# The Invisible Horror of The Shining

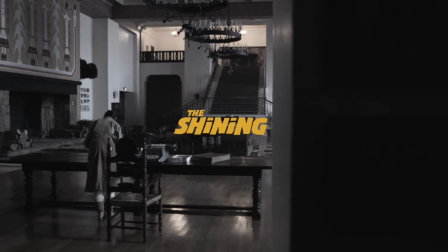(0:23)
I watch The Shining every few years, and each time I find Kubrick has somehow remade it in my absence. It's a rare film that truly rewards repeat viewings because it has so much to offer.
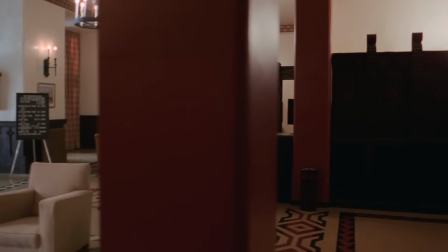(0:35)
You ask 5 people about The Shining and you'll get 15 interpretations, and maybe that's why people can't seem to shut up about this movie.
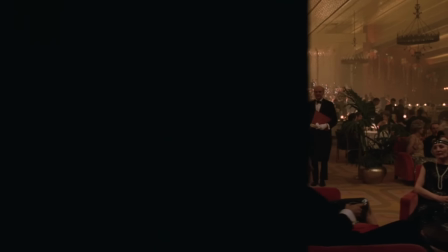(0:42)
Even after 40 years, there's still things to discover tucked away in the halls of the Overlook Hotel.
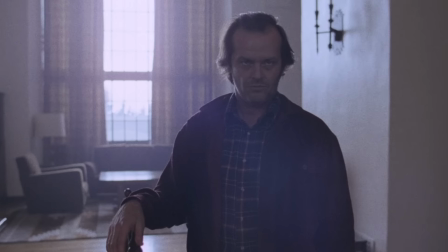(0:47)
Every peek around a corner leads to a surfeit of hidden details, and I find myself once again falling into a rabbit hole of obsession.
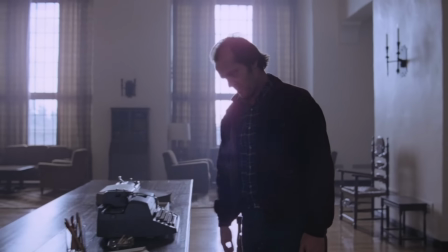(0:55) Okay, let's talk.
The latest of which has been The Shining's use of music and its sinister relationship with motion.
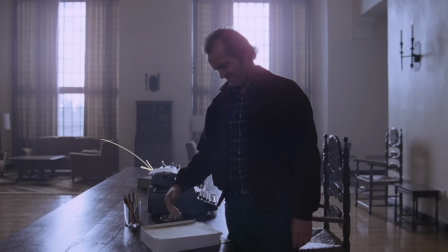(1:03) Watch the mouth, and watch the hand. What do you want to talk about?
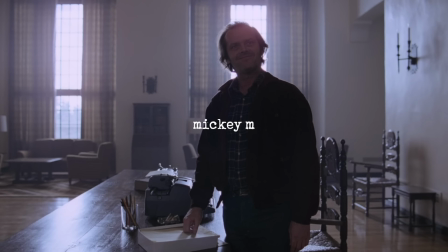(1:09)
Alright, Jack, let's talk about an old, early animation technique called Mickey Mousing, and explore how it's used in The Shining to illuminate a presence unseen. Now, you're definitely familiar with this technique.
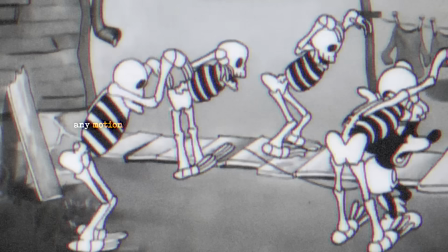(1:23)
It gets its name from the late 20s Mickey Mouse shorts, but it's what we call any motion, animated or otherwise, that has parallel, synchronized music to accompany it.
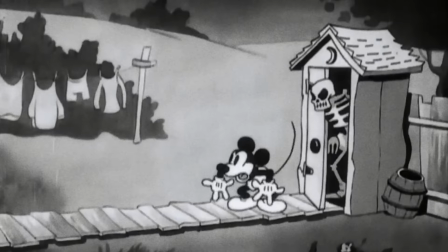(1:32)
Like here in Mickey's haunted house,
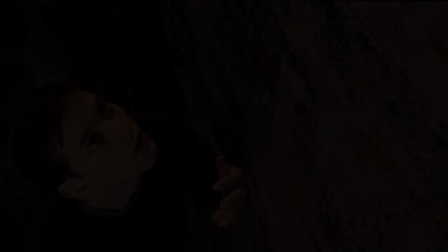(1:36)
or you can see a live-action application of it here in Sam Raimi's Spider-Man film.
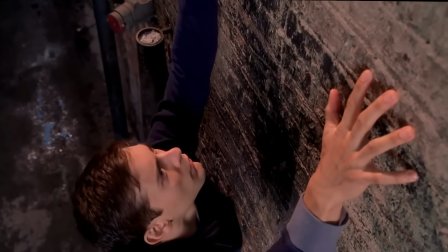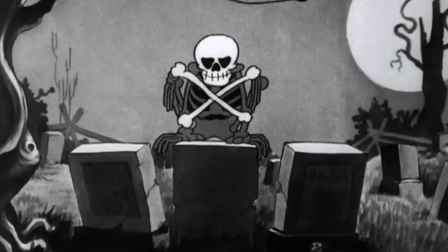(1:46)
Now, today this is seen as a bit of a cliche,
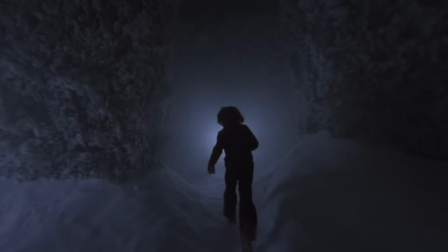(1:49)
and it's mostly fallen out of fashion in modern filmmaking due to its overuse in the early days and its connotation with slapstick comedy.
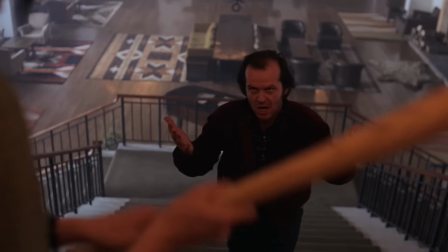(1:56)
And The Shining is a darkly comedic film in places, in its own Stanley Kubrick sort of way.
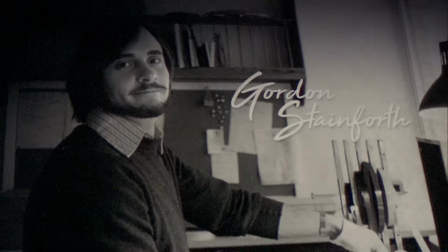(2:04)
But Kubrick, together with a man named Gordon Stainforth, who was the music editor for The Shining,
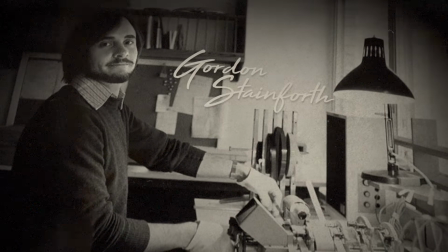(2:08)
chose to use this outdated musical synchronization technique to elicit a sense of horror instead of humor.
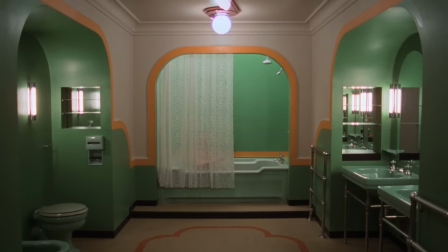(2:14)
So rather than using it to solely underline an action like those early cartoons, it's instead used to illustrate the growing,
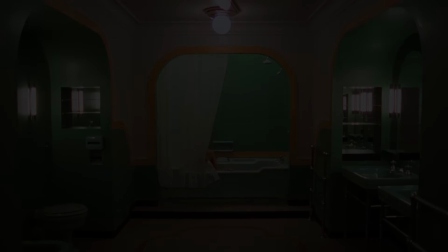(2:21)
invisible, corruptive influence of the Overlook Hotel. An influence we can hear every time Jack pitches a ball,
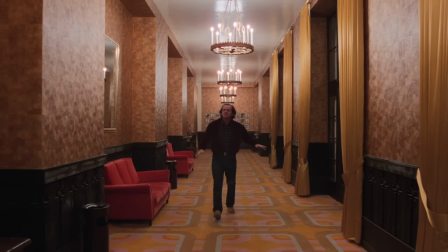(2:31)
or pitches a fit, or angrily tears a page from his script.
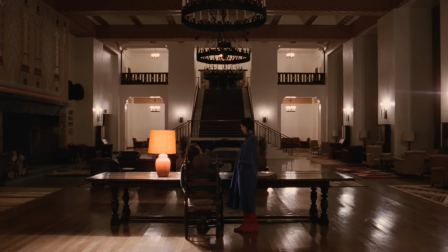(2:40)
Traces of that unseen corrupting force are everywhere,
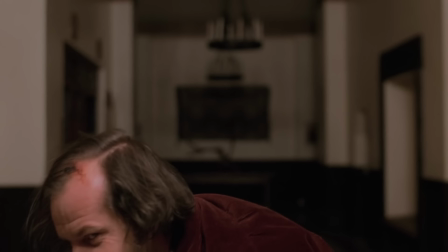(2:44)
manipulating the scene from above like a malevolent marionettist, twisting Jack into its own instrument of havoc.
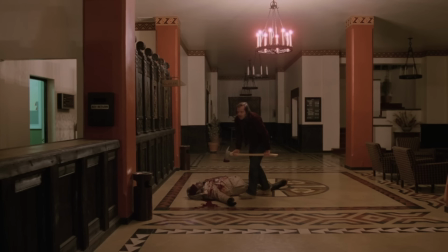(2:50)
You can't quite see the strings being pulled, but you sure can hear them.
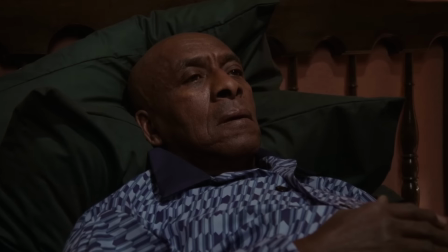(2:56)
Music is a powerful presence in The Shining, but there's one piece in particular that's used almost as an avatar for the evils of the Overlook,
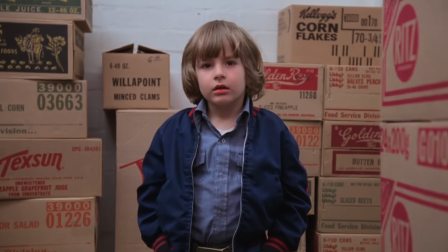(3:04)
and it's through that song that the horror becomes alive and tangible.
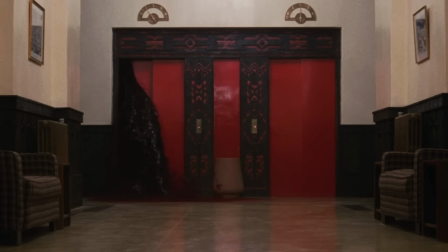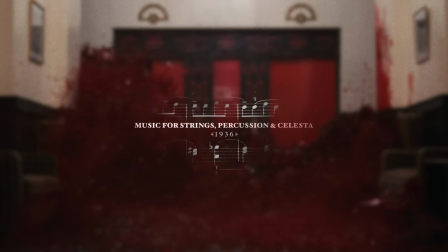(3:14)
What you're hearing is Bela Bartok's music for strings, percussion, and celesta, and it can be found sprinkled all throughout The Shining.
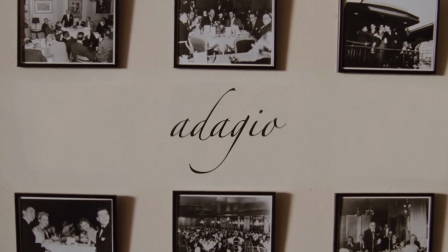(3:21)
But the third movement of this piece, the Adagio, is most prominent in these 3 scenes,
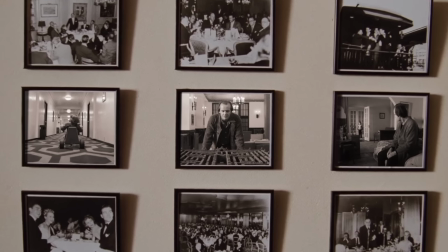(3:27)
and the degree to which it dominates these scenes intensifies as the Overlook's grasp tightens on the Torrance family.
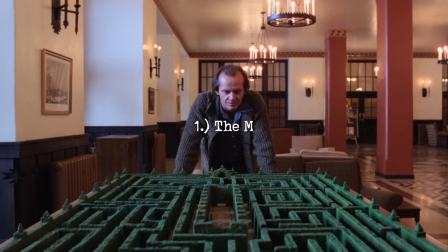(3:34)
The first time we hear it is in the maze.
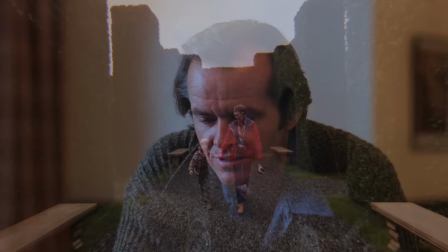(3:37)
Jack looms above with a cold gaze, observing his family like toys in this diorama waiting to be played with,
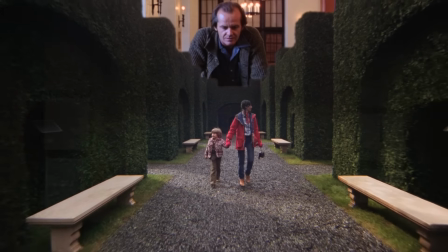(3:44)
then mirrored by Bartok's sinister melody suggesting a similar gaze overlooking Jack with the same intent,
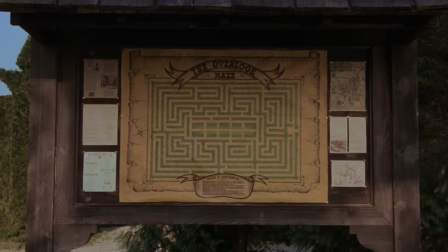(3:49)
a twisted reflection that not only complements the symmetry of the labyrinth itself, but also the music this evil has manifested itself as.
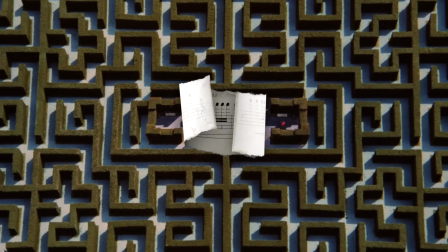(3:57)
Because just like the hedge maze, this music was designed with symmetry in mind.
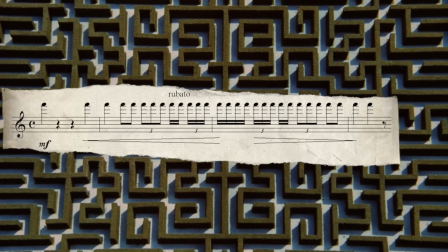(4:02)
Bartok famously structured this composition to be a palindrome, with the architecture of the piece having an
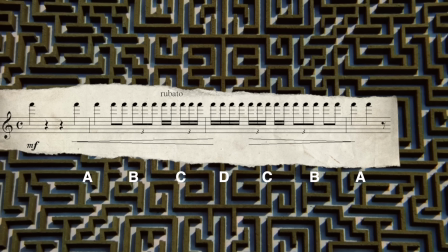(4:09)
A-B-C-D-C-B-A arrangement, where each moment begins as it ends, which makes it perfectly suited for The Shining, both thematically and visually,
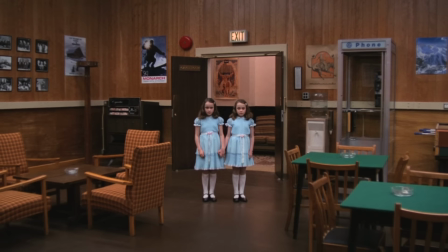(4:17)
given its abundant use of symmetrical iconography, such as twins, mirrors, and patterns.